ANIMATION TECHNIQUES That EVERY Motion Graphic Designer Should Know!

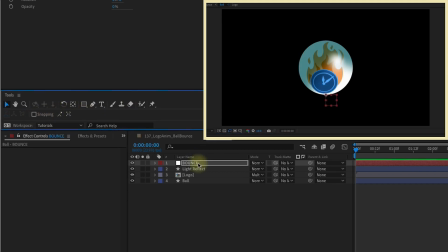And then I'm just going to remove snapping for now, parent our light reflect and our ball to the bounce layer, and then parent our logo to the ball layer. Press P, Shift, R to bring up our position and rotation,
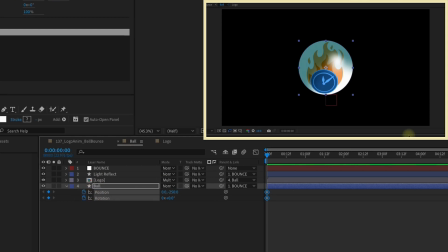and we're just going to animate our position and rotation of this ball over 40 frames, so just shift page down 4 times. Put keyframes there and make our rotation 2. Go back to this first set of keyframes and just pull the position all the way off to the left.
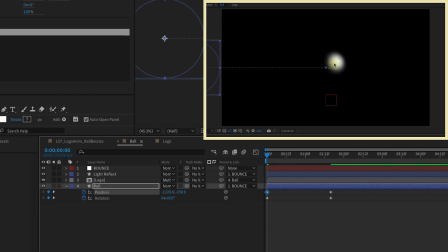Light reflect is still showing up in the middle of our composition. Track mat our light reflect onto the ball layer. And make sure you turn the ball layer back on because whenever you add a track mat, it makes the parent layer disappear.
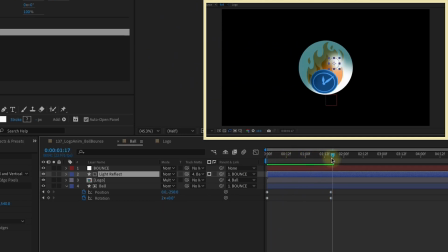So that way, whenever the ball comes in, the light will only show up on the ball itself.
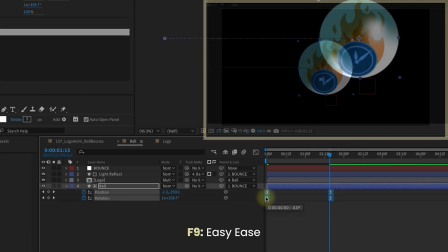Select all of these keyframes and F9 to make those easy ease. let's grab this first set of keyframes and go into our graph editor and pull them over to the right.
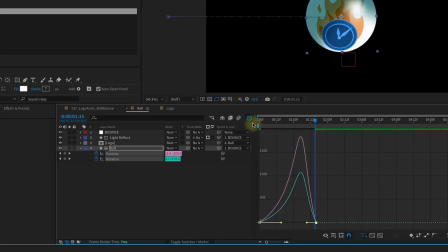And grab our last set of keyframes, go back to our graph editor and pull those all the way over to the left. And actually, I want to adjust this first set of keyframes. So let's go back into our graph editor and pull those to the left a little bit so the start of our animation isn't quite so slow.
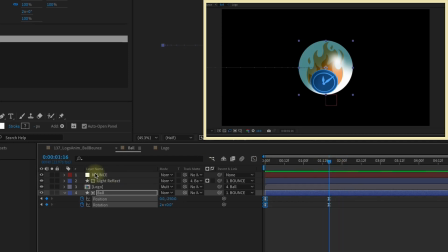So let's go up to our bounce layer and we want to press P, Shift, S to bring up our position and scale. We want to unconstrain our scale. Put a keyframe for position and scale so that it's lined up with the last set of keyframes in our ball layer.
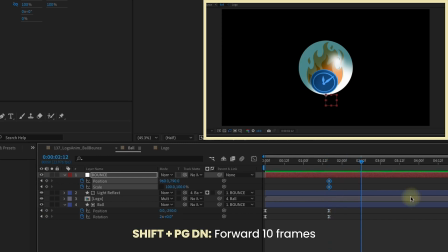And then let's shift page down twice to go forward 20 frames and put another set of keyframes and then just shift page down once and add more keyframes. And we want a total of 6 sets of keyframes that are separated each by 10 frames like this. Okay, so let's select all of these keyframes and F9 to make those easy ease.
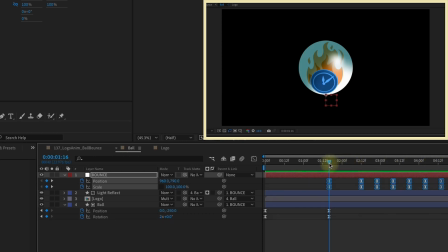We want our first set and last set of keyframes to be identical. Okay, so if we go to this second set of keyframes here, let's adjust our scale. So the X value of our scale needs to be 110 and the Y value needs to be 90. That will kind of squish our ball down and make it kind of fat.
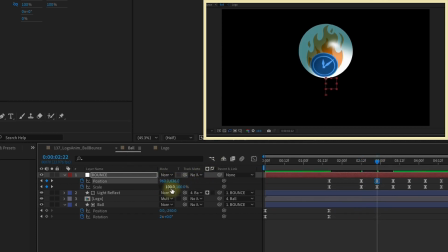So on the next set of keyframes, we're going to move our position up and then make our scale 90, 110 like that. So that way it's tall and thin. Maybe move this up a little bit higher. So for our next set of keyframes, we can just copy this second group here and then paste.
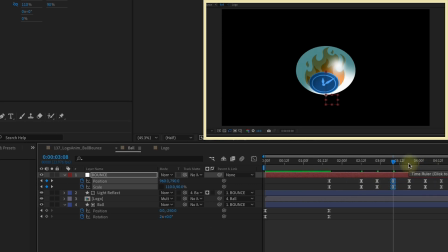So since this set of keyframes is 110, 90, our next set is going to be 90, 110. And then this next set is going to be 105, 95. So that way we get this stretching and squishing of our animation and it slowly comes to rest. Now this fourth keyframe right here, I think is a little bit too extreme.
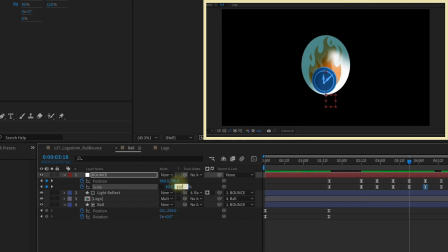I'm going to change that to maybe 107 on Y and 93 on X. So that way they're both 7% away from 100. So let's take this first set of keyframes, zoom in here.
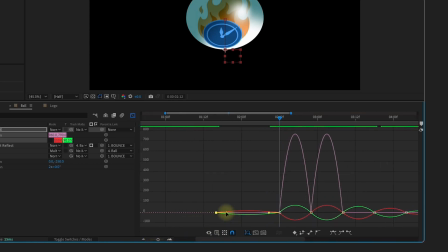Let's grab the handles and pull all the way over to the right. So that way it starts off really slow and then picks up speed.
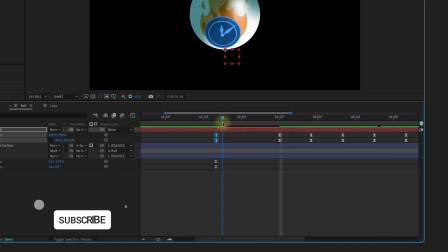So the other set of keyframes we want to focus on is this third set. This is where our ball launches.
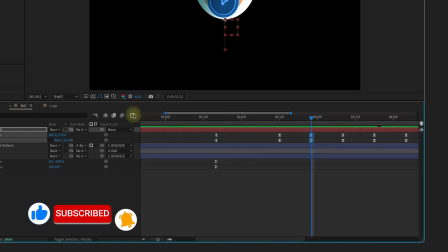So let's select both the position and scale keyframes, go to our graph editor and pull those away from the keyframe.
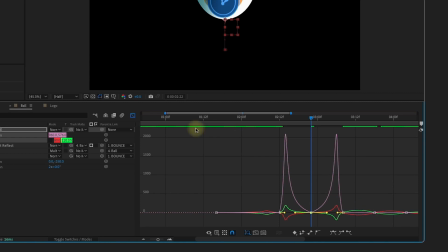So that way it will come in fast and kind of slow down at the apex of this movement and then pick up speed so it has more of a natural kind of flow to it.
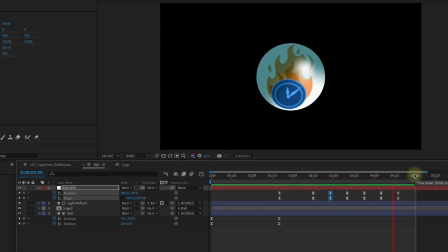Let's watch that play back. And that is our animation on our logo ball. Okay, I'm going to toggle my switches here and Command A to select all the layers.
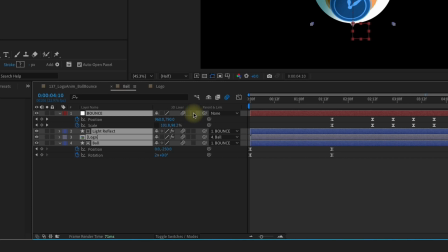And let's just enable motion blur on all of these layers and also make them all 3D. Let's go back out to our main comp here. Right click, layer styles, inner shadow. Open up our inner shadow. And now I want to color pick the yellow, this in the top left.
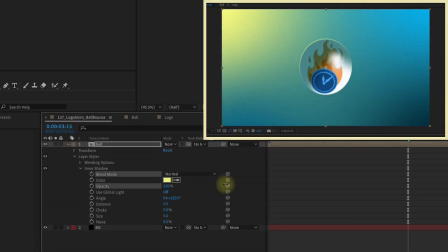Change the blend mode to normal. Let's increase our opacity to 100. We'll make our distance 50, our size 25. And I'm going to kind of play with the angle here so that way it looks like it's coming from that top left corner. And actually, let's go ahead and make the size 50. So that way we have a soft glow like that.
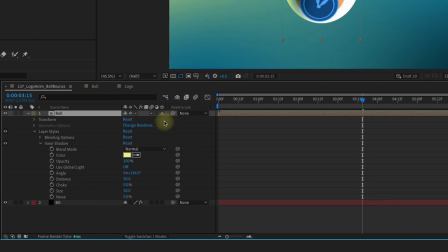I'm going to toggle these switches, rasterize this layer, and also make it 3D. So now Command or Control D to duplicate your ball layer.
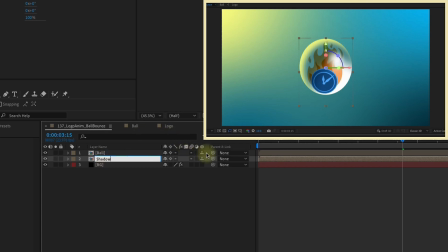Let's call this shadow. Parent our shadow to the ball. Press R to bring up our rotation.